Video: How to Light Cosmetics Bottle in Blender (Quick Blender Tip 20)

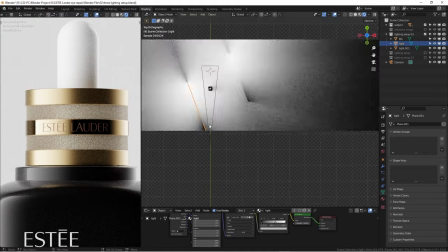4:06 So if I'm selecting the left on a right light on the left, if I'm dragging around,
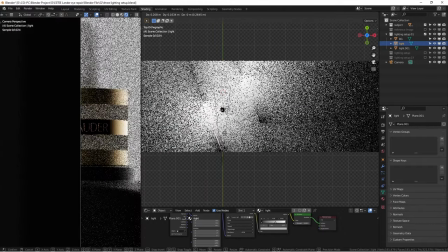4:13 you can see that the highlight and the bar actually can move around.
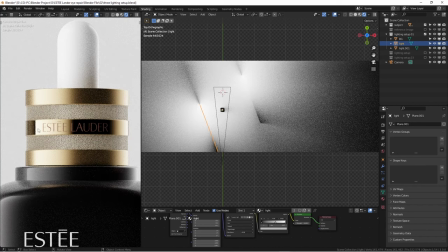4:18 So it's actually reflecting the light. So this is the edge of this light right here, and actually generally gradually transitioning to the highlight. And then a very contrasted light turned to the black is good because the background is white. And for this part,
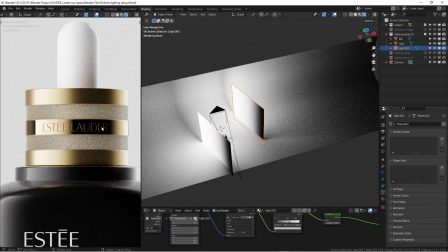4:38 I'm using another light, and it's gradually transitioning from the dark side and to the highlight, because I'm using this as a rim light as well.
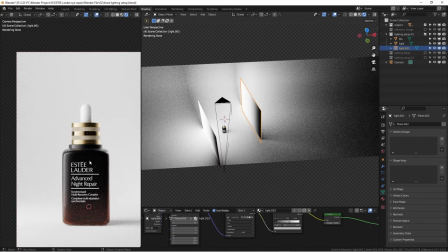4:49 So for technically, this looks much pleasing and more professional, speaking of lighting. And because this particular product is not
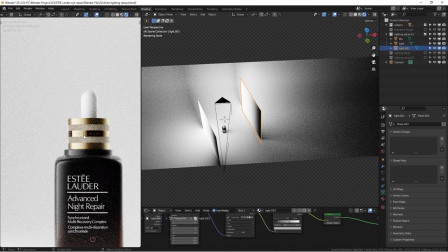5:00 the entire body is not really that smooth and is not really made by metal.
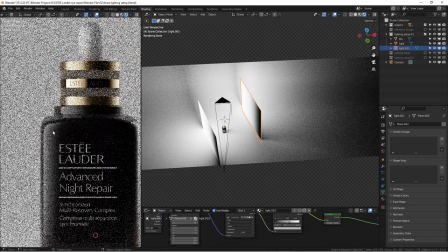5:06 It's kind of like a little bit matte glass or type of materials and the plastic.
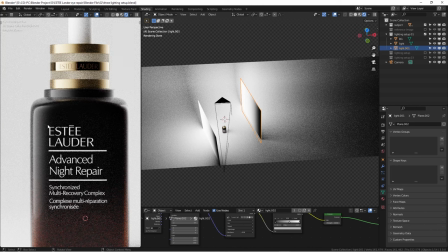5:13 So having this kind of gradient going on here is actually looks very nice, and getting the shapes coming out really enhance this 3D dimension.
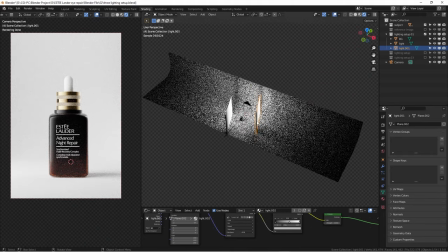5:24 And with this background drop, usually people know how to do this.
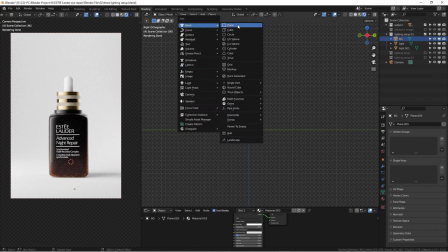5:30 You can just go into adding a shift A to adding a mesh at the plane and scale it up, right?
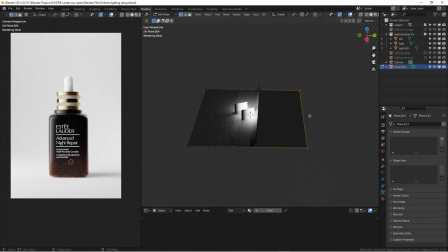5:37 And then you're just gonna select the other end and hit E to extrude and the Z axis to come up. And then you come back over here, select edge select,
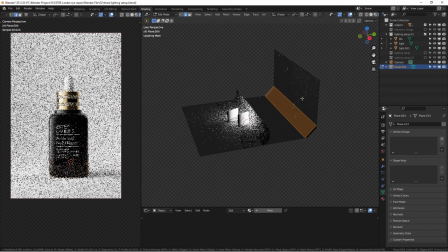5:50 press 2 and select this edge, and Control B to bevel. That's how usually you do a backdrop.
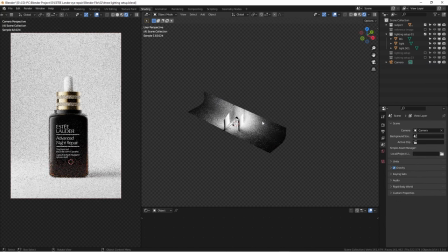5:59 The common issues I'm seeing in here is they're not wide enough.
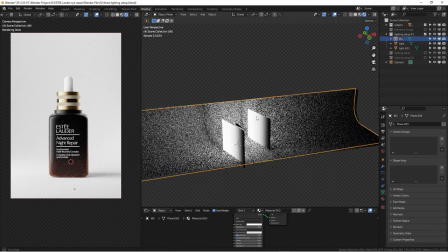6:05 You know, people think, well, why do you need this wide? It doesn't really make any sense.
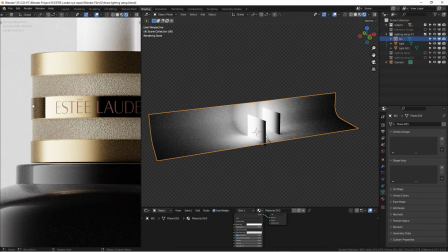6:10 Well, if you really zoom in, look closely on the edge, if I'm actually gonna shrink this backdrop down along X-axis, if I hit this S, X, and scale it down, watch on the edge.
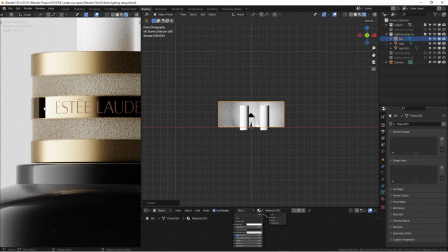6:26 So you will see something on this side is actually turning to pure black.
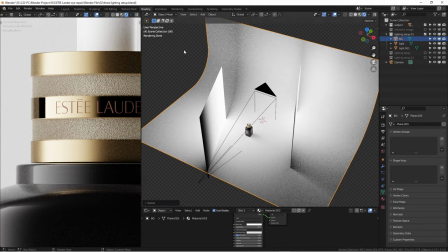6:34 Was simply because this area of this environment is, there's no content or no anything,
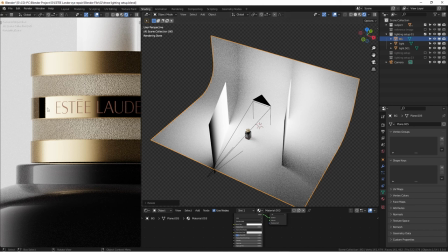6:41 is reflecting this area into this very like smooth, super smooth cylinder on here.
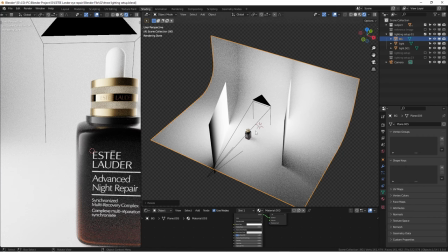6:48 So the surface actually responding what the environment talking about.
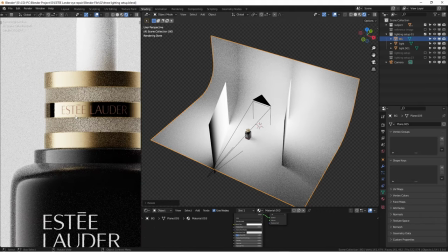6:54 So this is very important when you watch, making sure that your environment is covering
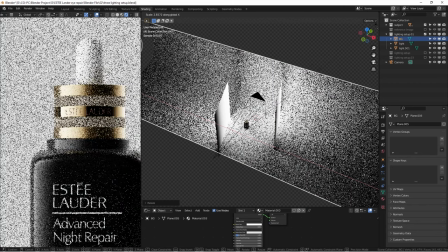7:01 the areas that you don't want to miss. So if I'm dragging this up, it's much better.
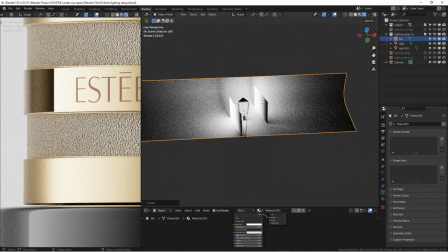7:07 So you see, it's actually covering up some reflections going on.
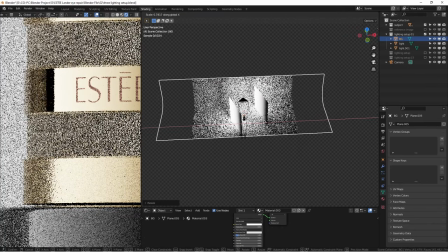7:12 So you see, you can see that changes on the tiny bit details.
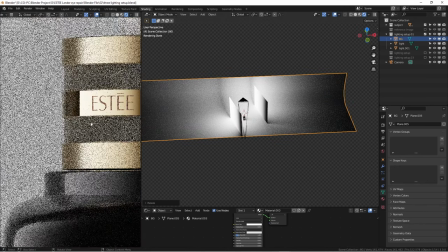7:17 But these details really make a difference when you doing beautiful
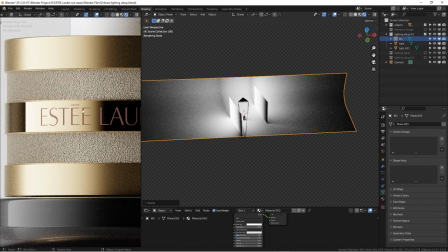7:21 transitioning on especially very super smooth surface.
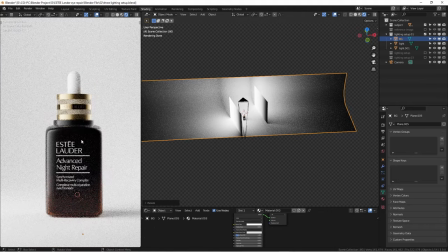7:26 Because when we're working inside a Blender in 3D, everything can be perfect. You can dial the textures to the exact way you want. And this is the challenge, we need to fix it.
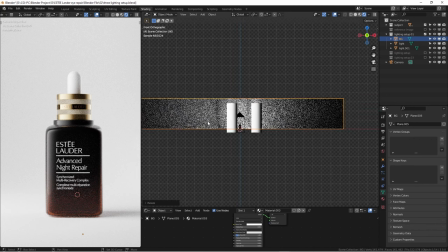7:38 So if it's super reflective, it's gonna see everything around it.
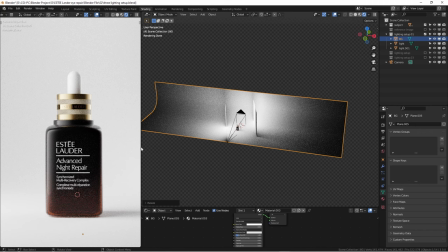7:43 So this is the first look. As you can see, very simple. And another common issue is people overlight the scene.
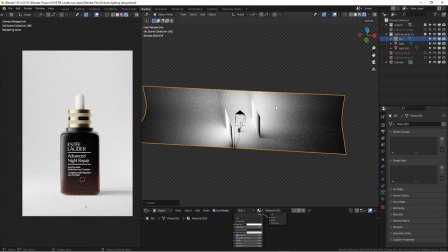7:51 So this is just a backdrop,
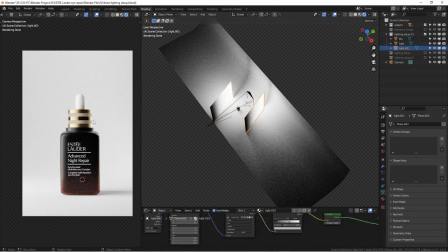7:53 and making sure you have a front light and a back light is working like the edge to showing a dimensions, you know, showing the highlight shadow, and slowly go back to another highlight.
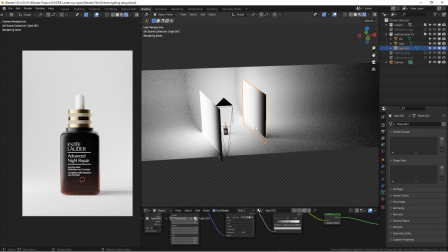8:08 So this is kind of really nice way to light the environment. Okay, so this is the light setup number one.